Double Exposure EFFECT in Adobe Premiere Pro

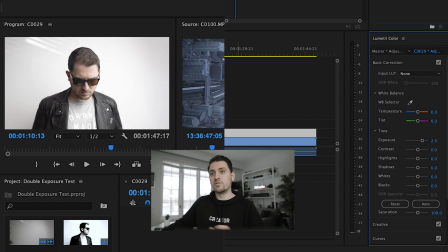4:10 But everything is becoming brighter, obviously, since I'm adjusting the overall exposure. So we're gonna go in and adjust the contrast as well. So we're gonna drag that up so it's making it quite contrasty. We can even play around with the shadow, so we can bring down the shadows so that deepens the blacks. So essentially you wanna deepen and darken your blacks, your shadows, and you wanna whiten and brighten all your whites.
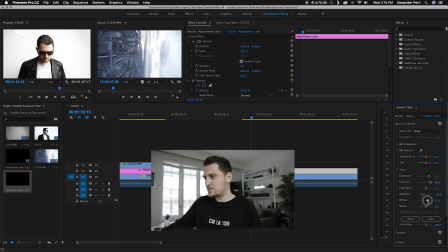4:36 You could even drag up the white slider over here as well. So that's making the white background as white as possible. And lastly, you can even drop the blacks just a touch to create even more of a contrast to your shot. So I think that looks pretty good so far. Now, you could do this in color, but I do find this double exposure effect does work particularly well when it is in black and white.
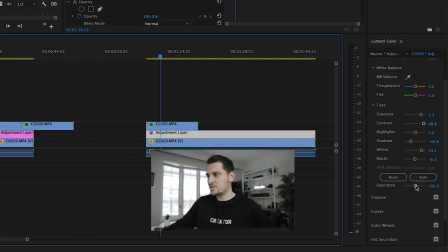5:06 So what I typically do is I go down to the saturation settings under the main basic correction from the elementary color panel,
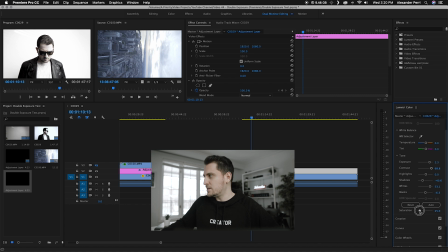5:13 and I just drag that saturation right down. Now, sometimes I like to leave a little bit of color in there and just play around with it and see what happens. But for right now, I think we're gonna go all the way down to black and white.
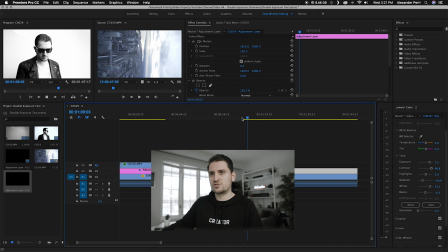5:26 So now when you go and play back your footage, it's like a super high contrast, black and white, cool looking shot. I'm actually going to just try to deepen those shadows even more. So I'm gonna bring the shadows all the way down. There, I think that should work better.
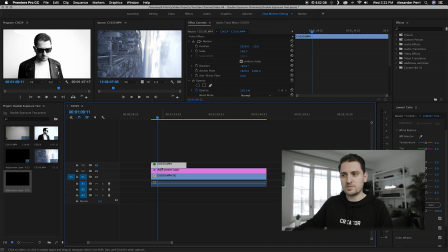5:47 Okay, so next we're gonna go back to our secondary footage that we put above everything else. And we're gonna go back to this little eye icon and click it again to turn that layer back on. So before we go any further, I do like to make some color corrections or even color grading to this footage as well. Because this will be kind of like your overall finished look that will be showing through in the double exposure.
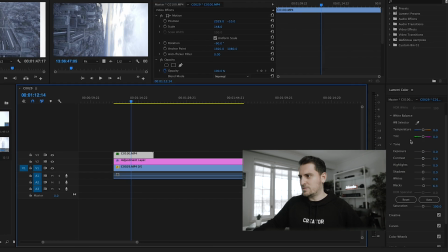6:10 So make this footage look however you like. So I'm just gonna go ahead and use a LUT that I've created.
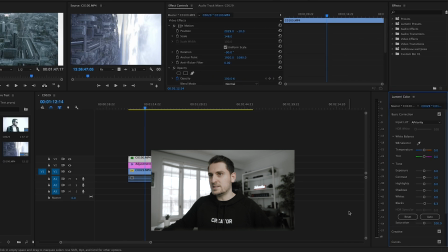6:17 So I'm gonna use my A.Priority LUT. So that just gives it a bit of a certain look to it. And then I'm gonna go ahead and just bring those blacks right down again. So you want a little bit of a contrast to this as well, but you don't want add like the same level of extreme contrast that you applied to your first footage of yourself.
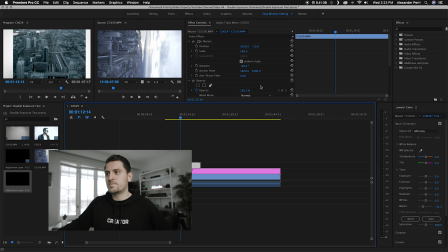6:37 Then we're gonna go up to the effects control, scroll on down to where it says opacity and blend mode.
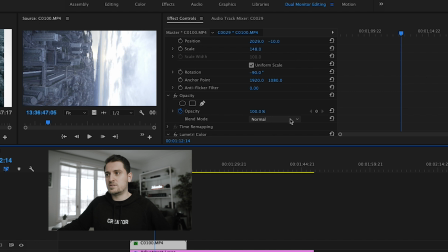6:43 It should be on normal by default. So you're gonna click on that and set it to lighten.
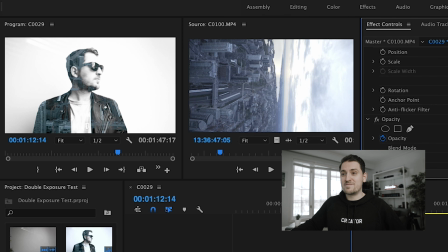6:48 So this essentially got rid of that video footage anywhere it is very light or white. So as you can see in all the dark areas, you can see the footage behind it. So if I scrub through this now and play it back, you're gonna see that secondary footage all within the dark areas of my footage.
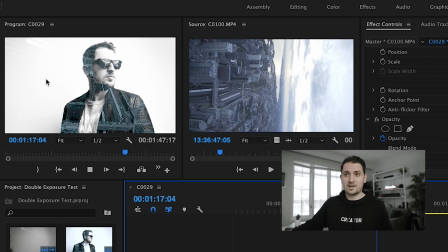7:08 That's why you want the contrast to be as high as possible without making it look too crushed, too crazy.
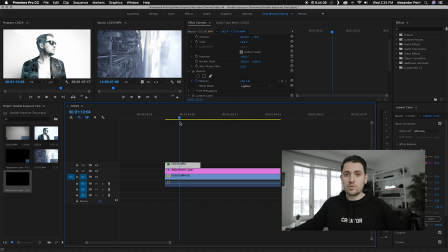7:15 But having that high contrast and like super white whites and darker darks is what really helps this effect look good. So once again, the key is to have very white whites. You see in the background, we got rid of pretty much all of the secondary footage in the white background area,
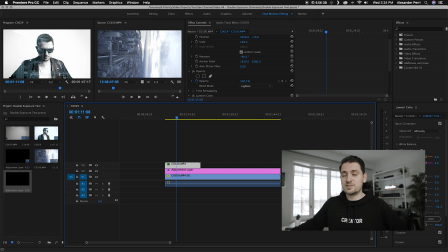7:31 and the darker darks in the shadows here allows you to see that footage. This is why I said to shoot with some kind of contrasty light as well. So instead of having the light directly in front of you, you put it off to the side. So as you can see over here, my face is lit up and this side of my body is lit up as well.
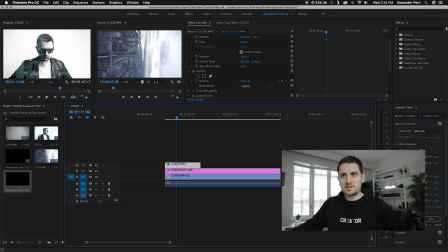7:48 So you're seeing less of that secondary footage in this side of my face and body. So you can still see me, you can still see my features, but then you have the shadow half of myself as well, which is where you can really start seeing the double exposure effect. So let's play that back.
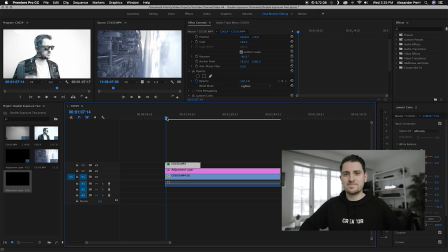8:10 Let's try that again without my computer lagging, hopefully. There we go.